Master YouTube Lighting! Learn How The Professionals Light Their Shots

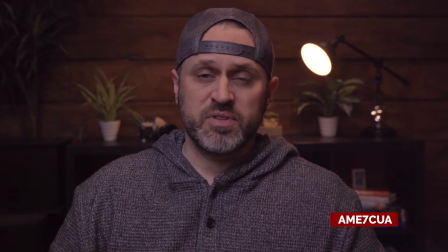246s
This light is about 150 bucks, and it's about another $100 for the softbox. The softbox is what creates that soft light. A lot of times you'll hear people say that you want to have window light. Window light is nice typically because you have a large window. Now when you have a large window, that means that's a large light source.
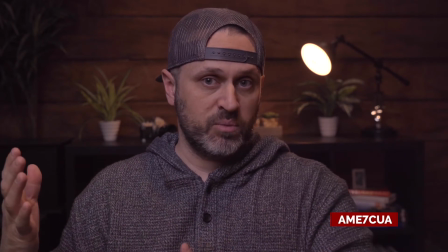262s
And usually that large light source ends up creating a really soft gradient of light across your face.
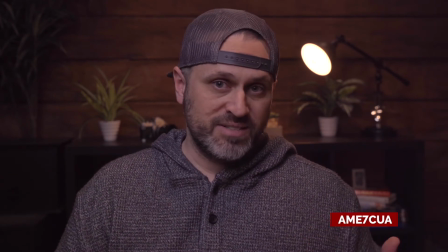269s
That ends up having a much more pleasing look than just a really hard, sharp focus.
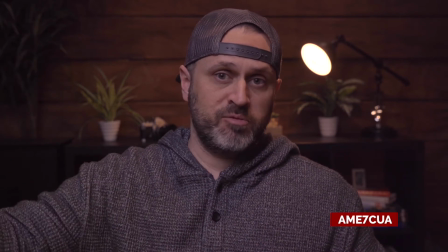274s
So when you're lighting from the front, you really want to have a softbox or something to just soften that light when it's coming down onto you.
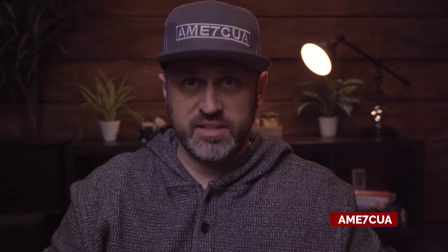280s
And finally, turn my hat around. So now you can see just tilting my head down like this creates that shadow.
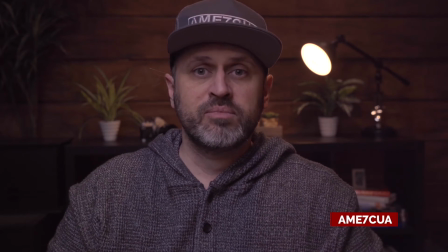287s
But if I lift my hat up like this, I'm able to see my eyes. And so If you're gonna wear a hat in your scene, make sure that you're mindful that you're kicking your chin up so that you're able to create light in your eyes.
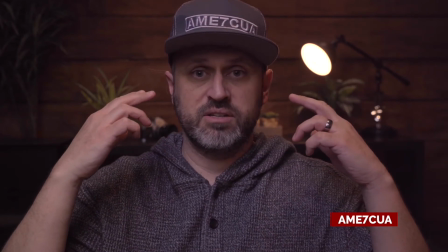299s
Otherwise, you just look dead. Now, you'll notice that there's light in my eyes. In the film world and in photography, they call these catch lights.
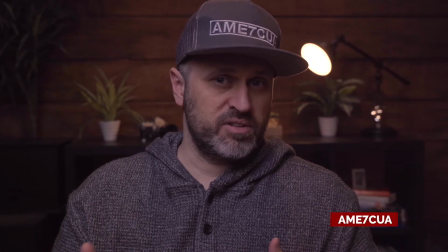306s
If they don't have catch lights, then typically your subject ends up looking dead in the eyes.
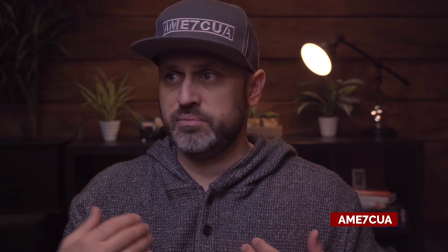310s
It's common for the photos to not turn out very well, and a lot of people don't know why, and one of the reasons why is because there's no catch lights.
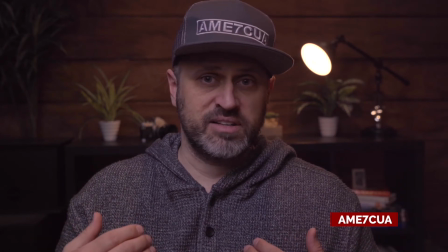319s
In photography, you can fake it. You can add catch lights in after in Photoshop, but in video, you can't. And so you're gonna wanna have catch lights in your eyes. So make sure that you're aware and that you keep your head up if you're going to wear a hat. If you're not gonna wear a hat, then just make sure that you do have catch lights in your eyes and that there isn't that dead look.
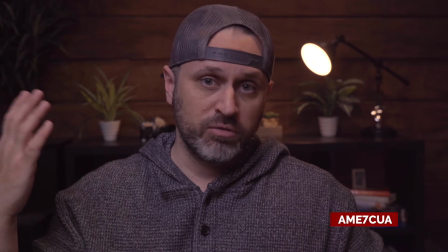339s
Lastly, I'm gonna turn off the overhead lights, which should finalize this set for me.
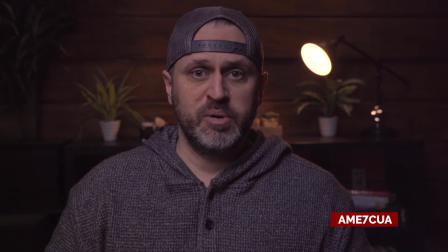344s
Now, you might not have noticed much of a difference, but for me, there's a little bit more shadow here. It's a little bit darker under the chin. There's not as much reflection. And so that light that was overhead was just creating kind of a general fill.
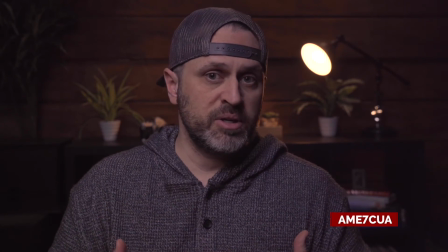357s
I want to make sure that I have shadows in my shot. So if you're somebody who wants to have softer light and not to have this chiseled kind of look, what you can do is buy a desk or a table that is white so that it reflects the light back, and that'll create a fill for you. A lot of people will add lights on the sides and do other things.
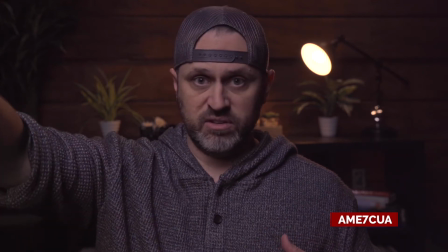377s
I actually wanted to have kind of a darker look, and so for me, I just have the singular source up here and then the singular source behind me that's creating that separation on my head.
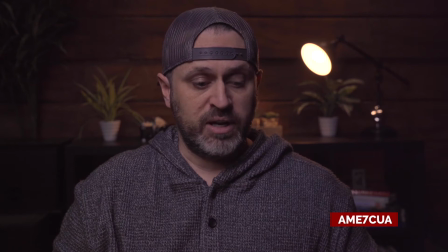387s
Again, if you want to have that softer look, I would recommend having more lights or more reflective surfaces around you. Having said that, I know we're not supposed to be talking about audio in this section, but as far as reflective surfaces, make sure your surfaces aren't echoey. You want to have audio that is clean and clear.
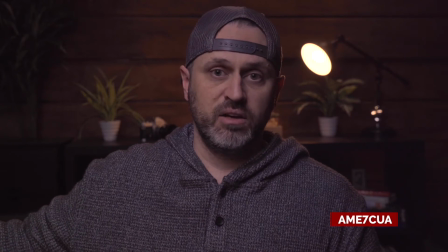403s
Now, just off of screen here, I have a blanket, which is absorbing sound for me, and it's keeping that echo from this room. And yes, you want to make sure that your blanket is colored either white or black. Now, the reason for this is if you have a black curtain, it's going to suffocate the light, and if you have white, it's going to bounce for you.
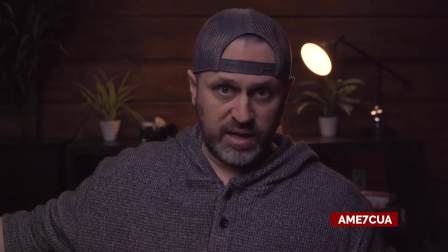423s
So again, if you want to have more light, add white. If you want to have subtraction, add black.
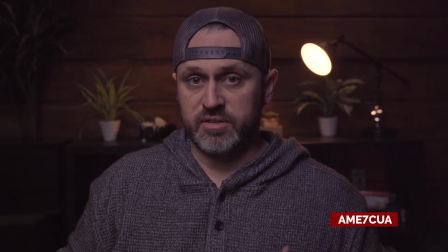429s
Now, one of the reasons why is because of color. Now, let's say that you have red over here.
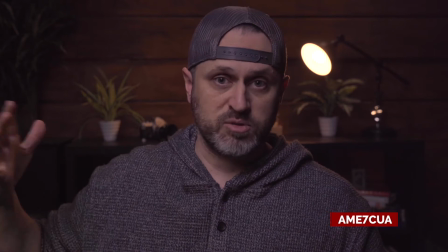435s
This red color right here is going to bounce back on you, and you're going to have this weird red accent on your face.
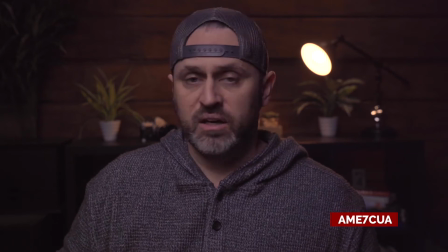441s
In the movie industry, you'll notice that everybody is wearing black. One of the reasons why is because you're supposed to disappear in the set. And so just imagine if somebody was wearing red and they were standing right next to Tom Cruise in a scene, and for some reason Tom Cruise was glowing red, they'd be super pissed off at whoever it was that wore the red shirt that day.
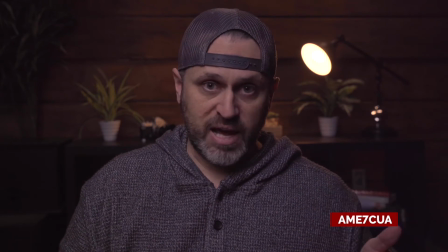461s
That red needs to go away. You need to wear black or white. More than likely black. Now, I know you can barely see me on this shot here,
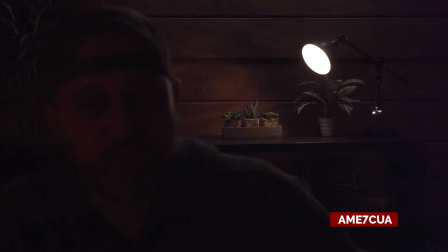470s
but I have my computer monitor just off to the side, and I just wanted to accent and show you what I'm talking about with the red. This desktop monitor here has a red glow on it right now. And as you can see, it's tinting my face red. I subtracted the main monitor light and left this red light on just to show you.
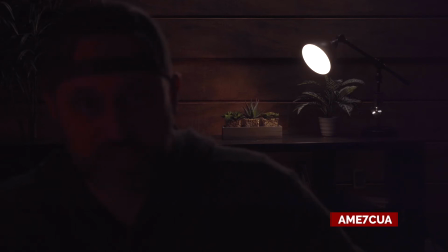489s
You don't want to do this. You want to make sure that you cancel this out and make it something that's a little bit lighter.